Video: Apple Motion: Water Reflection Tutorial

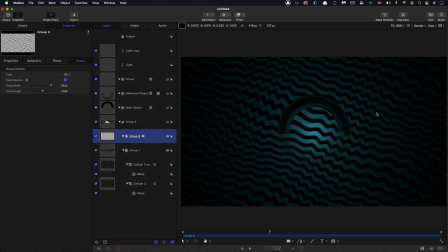16:25 So this is going to act as a displacement for our main waves group.
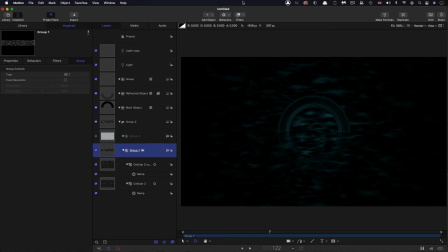16:30 So let's turn that off. Let's add to this this group with the cellular elements in it, filters, distortion, and bump map. And let's use the stripes group as the source.
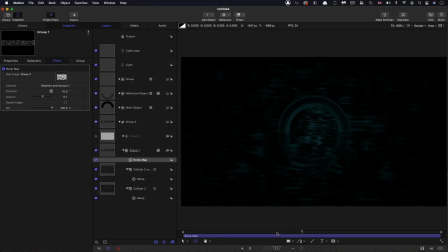16:46 So you can see how that's kind of distorting that in sort of wavelets now. And then what we can do is we can take this main group and then we can just rotate it so it's more like the surface of the water. I'm not going to go all the way because I'm going to cheat this. I'm going to go for
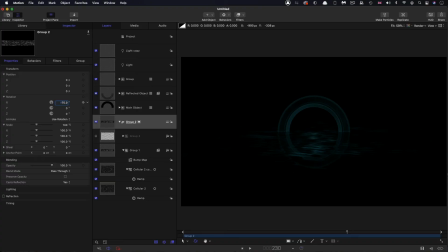17:06 -75 on that rotation on X like that. And you can see how this is kind of working.
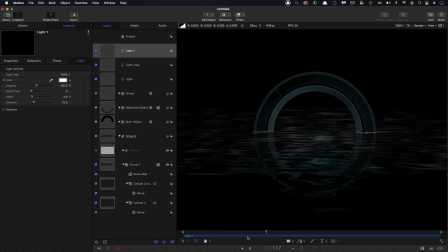17:12 I might just throw in a light so you can get a better idea. This is not how it's meant to look, but it's just so you can see the overall effect.
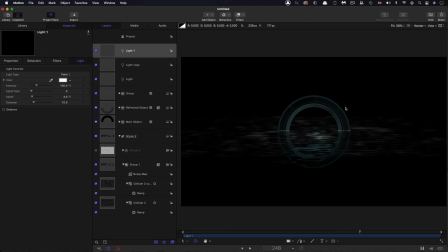17:19 And what I want to do is I want to make the overall thing a little bit patchier, because the nature of water is that you kind of have patchy areas, that some that are brighter and some that are darker. So into my main 3D group here that contains everything else,
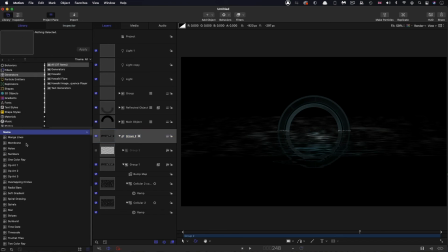17:38 I'm going to come to the library and I'm going to bring in, from the generators, I'm going to bring in clouds. I'm going to just drop it into there like that.
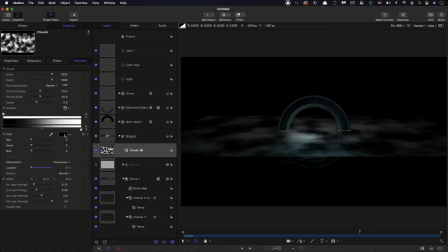17:46 I want to open up the gradient and I want to set this back end here, this black, to something like 50%. So I don't want it to be too black. And then I'm going to come into the offset and I'm going to add to the X offset,
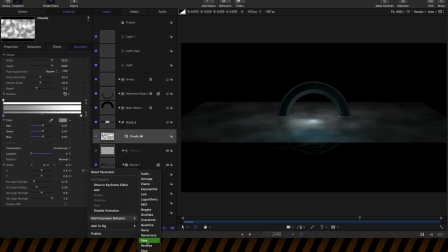18:02 add parameter behavior rate off the bottom of the screen there.
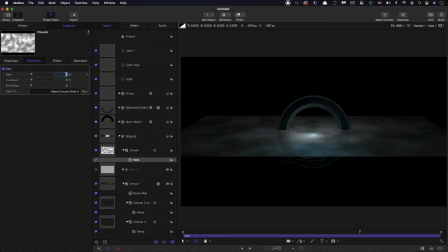18:07 And I'm going to set that rate value to -0.01. And you can see that sort of kind of gently drift across. And then we can use that as a mask for our main waves.
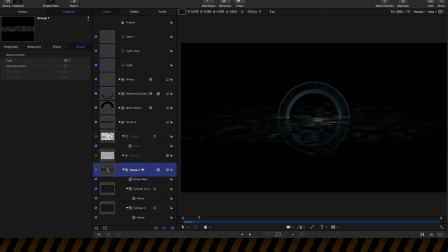18:23 So we can turn this off, and this waves group here, this 2D one, right click, add image mask,
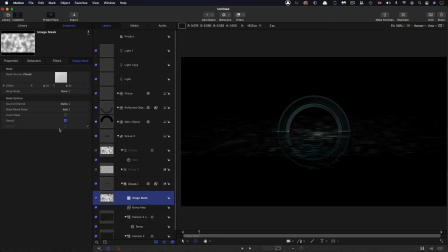18:29 and we'll use the clouds as the source, and we'll switch the source channel to luminance. And if I turn that on and off, you can see how that's kind of created this more patchy effect. And that's just, again, adding a little bit more kind of richness and visual interest to it.
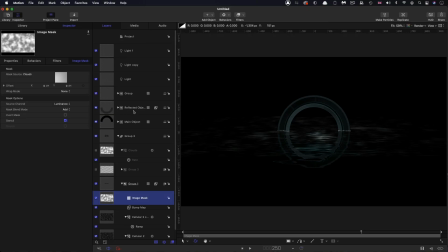18:47 And I think probably what I want to do with the main group here is, as you see, it's not extending down as far as it ought to. So I am going to increase its Y scale.
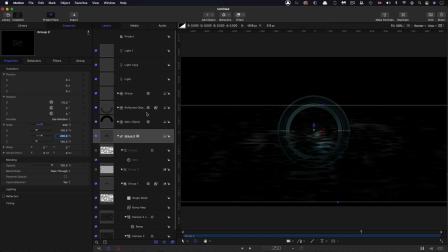19:02 This is the 3D group. Increase that to 200%. And that's probably enough, I think, for our purposes, because I'm going to be pushing in with the camera. I think we have reached the point at which we need to add the camera. So add object camera.
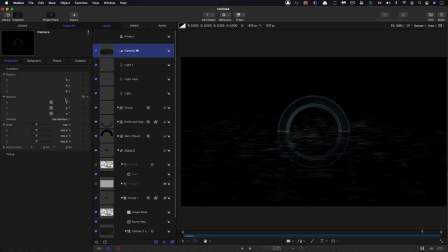19:16 I'm going to come to properties and set its Z position to -1000. I'm going to turn off this dummy light that we created just to see things.
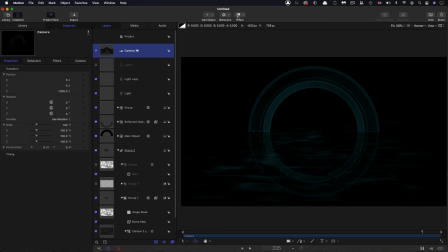19:30 We can get a bit more feel for the final scene. And then all I need to do is to add to the camera behaviors, basic motion, throw, switch to ramp to final value, open up the throw distance, and for the Z, I'm going to have
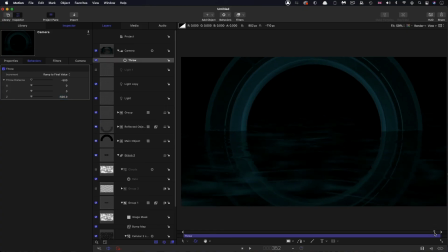19:48 -500. And you'll see that pushes us into there at the end. And the overall effect is looking like this. So as I say, we could make that water a lot better if we spent a lot longer on it.
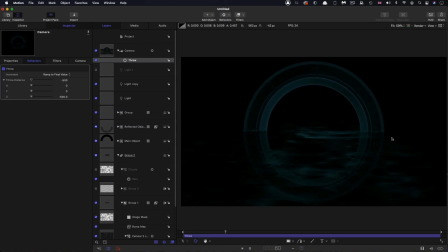20:05 But, as a start, and because this is kind of dark, I think it's working fairly well. And obviously, I've forgotten to do the key bit of animation, which is to get the object to rise up out of the water.